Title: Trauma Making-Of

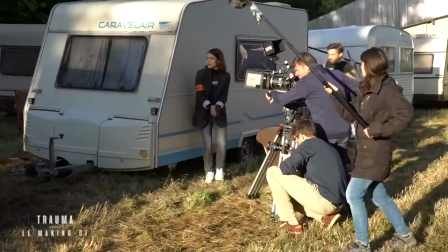0:07 Imaginez si un jour vous vous réveillez et que dans votre cave, il y a une jeune femme séquestrée.
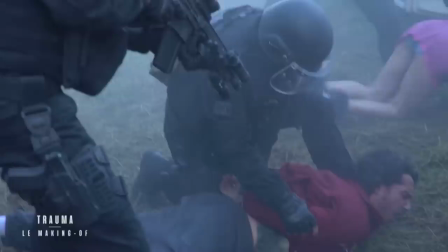0:14 Ça démarre comme un polar assez classique.
Sortez de là !
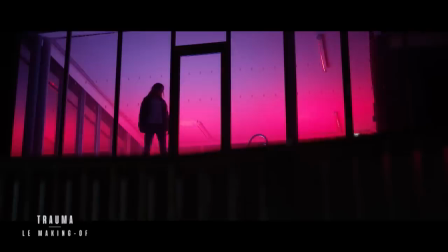0:19 Sortez !
Tout d'un coup, on est de surprise en surprise et c'est plus du tout ce qu'on attendait.
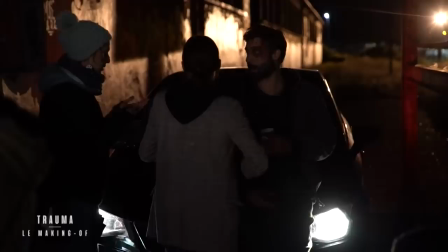0:25 C'est vraiment une série à rebondissements et à suspense. Il y a un côté très classique du thriller, qui est vraiment bien écrit. Tu sens la précision du genre Et ça, c'est hyper agréable. Et en même temps, c'est rempli d'originalité. C'est du polar, donc il faut que ce soit noir.
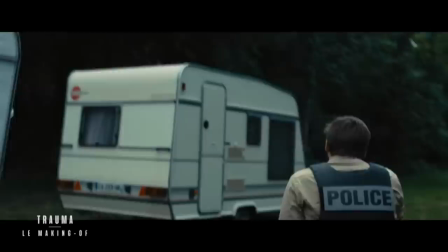0:53 Trauma, c'est l'histoire d'un flic qui s'appelle Adam.
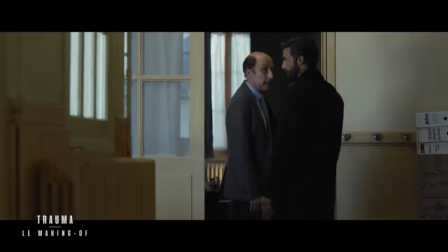0:57 C'est un bon flic, mais un mec un peu ténébreux qui consacre l'essentiel de sa vie à son métier.
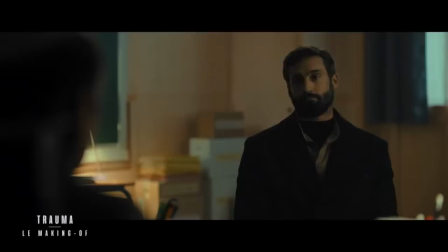1:02 Il a un problème avec l'autorité, il est assez insolent, très somptueux.
Donc contente-toi de faire ce qu'on dit. C'est quelle partie que tu n'as pas compris ? J'ai essayé de rattraper une erreur, je n'ai pas réussi.
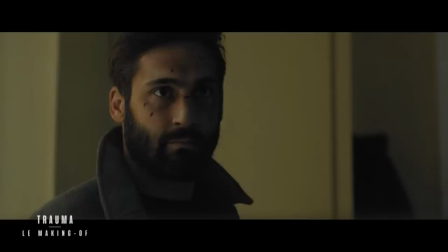1:13 c'est des choses qui arrivent à te faire foutre adam et il a il a un sens de la justice qui est assez perso il enquête sur un tueur
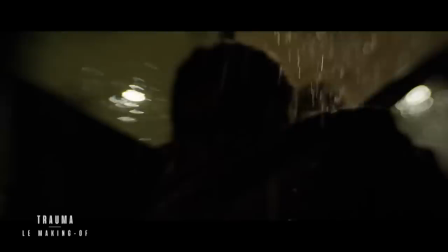1:20 en série c'est violent qui est dans la région un moment dans notre histoire adam lorsqu'il est en planque se fait tirer dessus
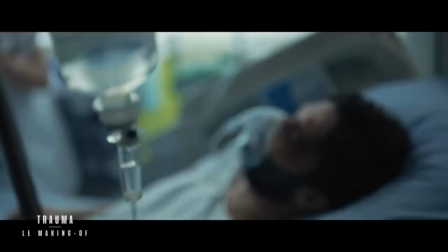1:27 et prend une balle dans la tête il perd la mémoire il va devoir en très peu
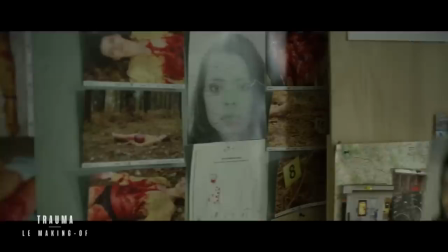1:32 de temps retrouver en tout cas reconstituer sa mémoire pour savoir s'il est un tueur ou non
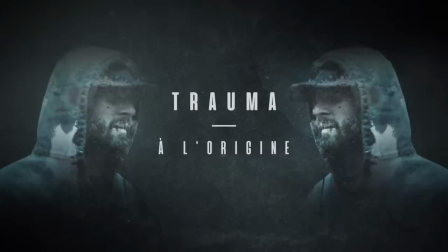1:37 l'idée
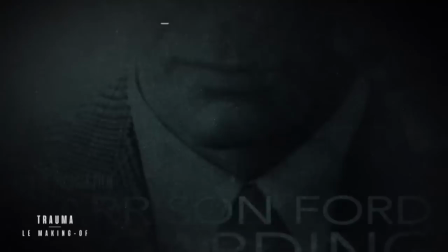1:48 de départ de trauma les eu en pensant un film qui m'a beaucoup marqué quand j'étais plus jeune, qui est un film qui s'appelle « À propos d'Henri ». En anglais, c'est « Regarding Henry ». C'est Harrison Ford qui campe un avocat jusqu'au jour où en allant chercher des clopes, il y a un petit hold-up et il se prend une balle dans la tête et il se réveille dans la peau d'un enfant qui doit tout réapprendre.
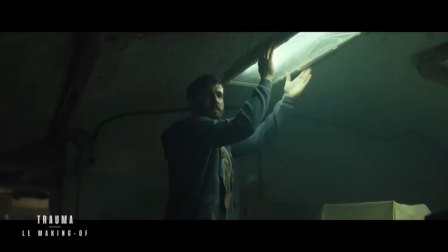2:07 Et donc j'ai eu l'idée de trauma en me disant « Tiens, ce mécanisme de l'amnésie, ça permet de rebooter un personnage à zéro.
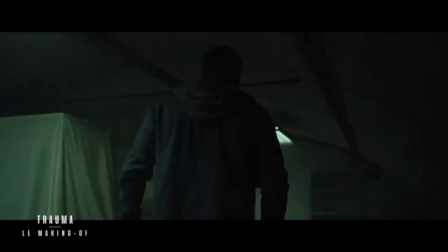2:14 » Et donc d'être en tant que spectateur au même niveau, mais à 100% que lui, d'être dans son point de vue complètement,
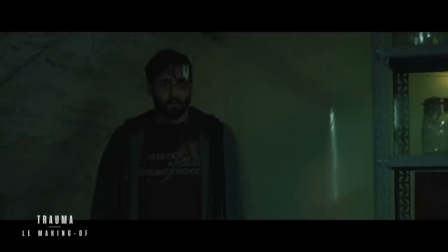2:20 et qu'est-ce qui se passerait si on était amnésique et qu'on découvrait qu'on est peut-être la pire des personnes.
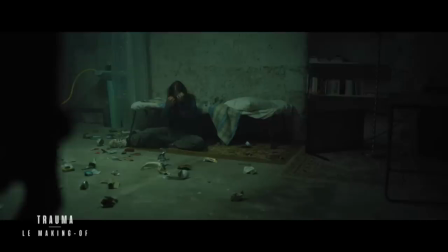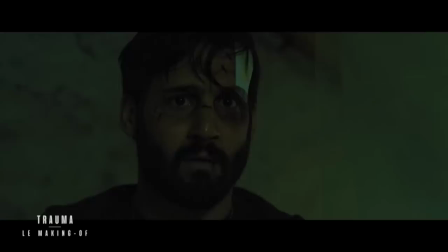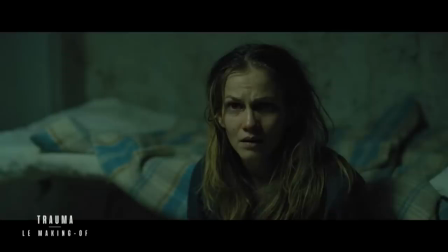Au tout départ, quand Henri est venu avec cette idée, un synopsis, un pitch, et travailler sur l'idée de l'amnésie,
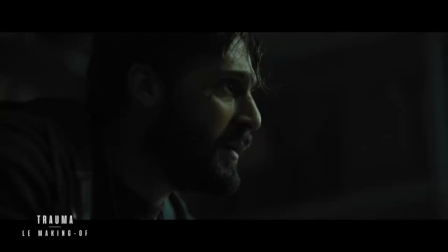2:52 ce qui me plaisait, c'est qu'on allait pouvoir jouer vraiment totalement avec le point de vue du spectateur et déjouer tous les codes et l'amnésie avec le héros principal en point de vue. On avait le terrain de jeu entre qui est coupable, qui est victime,
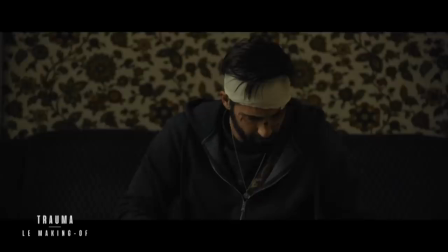3:05 où est la vérité était tel que ça devenait une espèce de puzzle narratif et ça nous permet de multiplier toutes les références cinéphiliques à l'intérieur de ça.
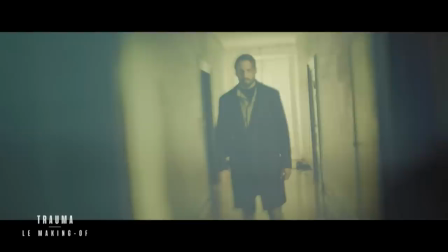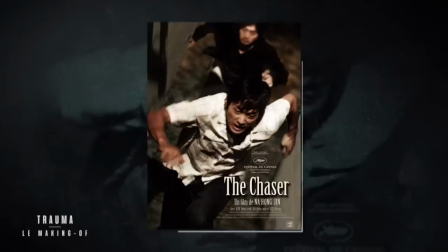3:23 Je me suis beaucoup inspiré des Sud-Coréens aussi, j'ai rencontré Love Diable par exemple, The Chaser, The Murderer,
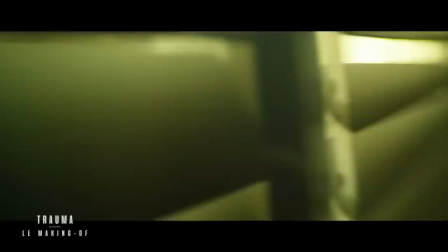3:29 on reste dans des problématiques comme ça où ils jouent et qui ont presque un principe sériel déjà dans leur long métrage en fait.
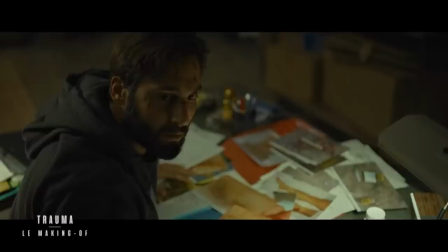3:38 ruptures narratives, on n'est pas dans une dramaturgie absolument solide et qui fait tout le charme et la force, je pense à Memory of Murder, donc je pourrais en citer beaucoup en fait mais on reste dans cet univers-là.
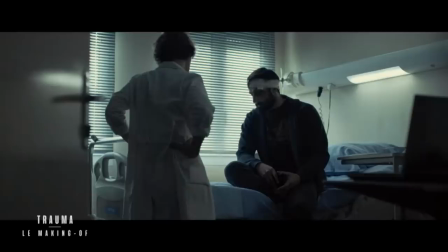3:49 En tout cas pour moi c'était l'imaginaire premier par rapport au concept et à l'idée originale d'Henri.
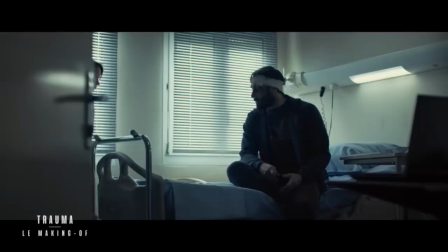3:55 Je me souviens que je suis flic, je reconnais même pas mon ex-femme. Je me souviens même que j'ai du voyage au bout de la nuit mais j'ai oublié le prénom de mon fils.